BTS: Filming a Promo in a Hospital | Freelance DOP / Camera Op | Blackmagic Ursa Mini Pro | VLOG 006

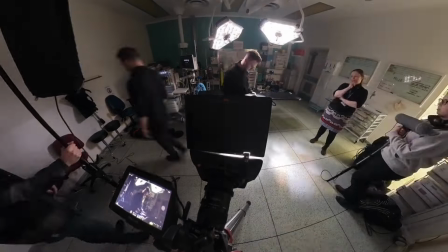And then the final setup for this production was in a surgery theater,
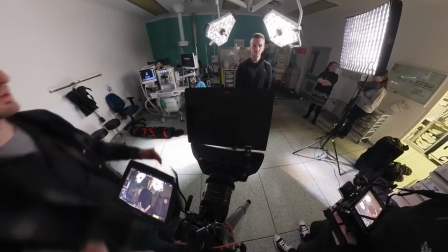I believe. we were basically just filming one of the surgeons in the hospital essentially
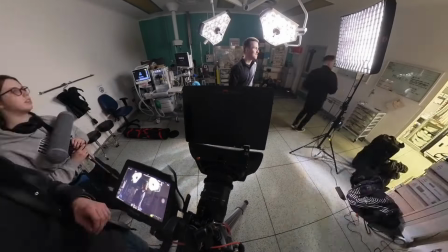taking off his scrubs masks and gloves as if he was finishing
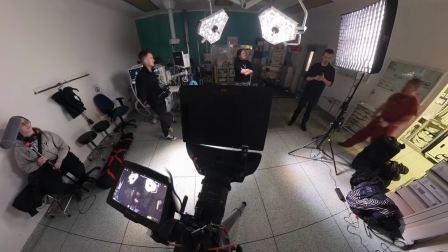a long shift similar to the previous theater space that we were in they had
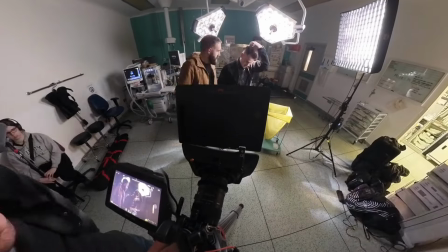two of these overhead lights for when the surgeons are working on patients and they just look great they look really fantastic so again we
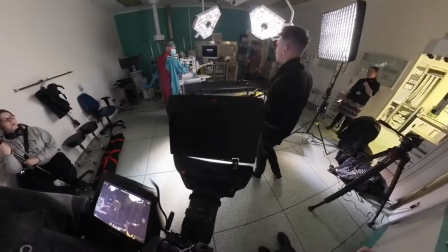use them in the shot as practicals to backlight our subject and it meant we were able to work a little bit quicker with a setup and as we have
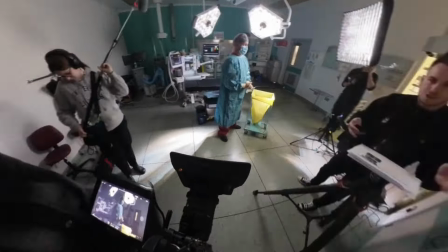done with this whole production keyed in with the light map from the far side of the subject so that we can get a shallow side towards camera and it
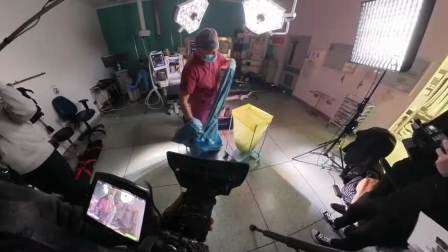once again created a lovely image for what we wanted to get for this production whilst the lighting for this production has been incredibly simple
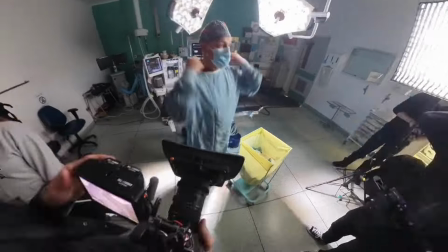and pretty much just followed the exact same formula throughout each scene that we've shot it felt like this was the best way to approach
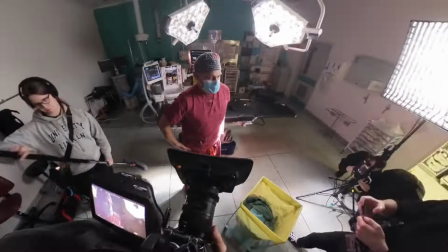things just to make sure we stayed on schedule and so that we could get through all the shots that we wanted to get it obviously would have been nice
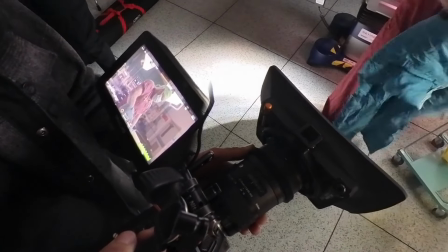to implement maybe a little bit more creativity into the way things were lit but as i mentioned before when you're working to tight schedules and
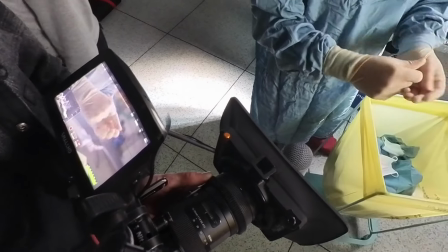with quite a small crew it can benefit the production more to just stick with simple setups that can still create great results but don't eat too much into
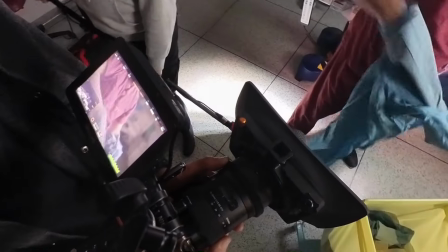the time that we have available that's it for this production there was a few other scenes that we shot throughout the two days but i
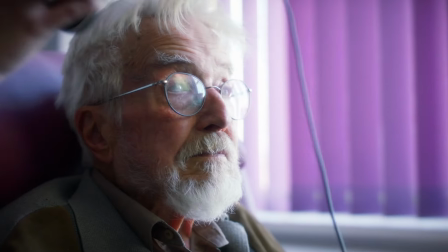unfortunately don't have any behind the scenes of that i must have run out of battery on the 360 camera so it unfortunately didn't capture footage for everything that
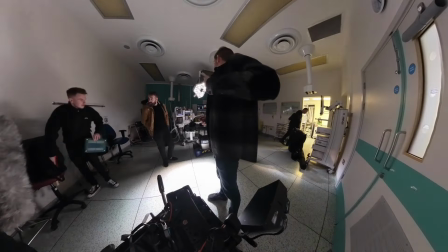we shot but i just wanted to highlight a few of the scenes that we did manage to capture some behind the scenes for and just show the process of what the shoot was like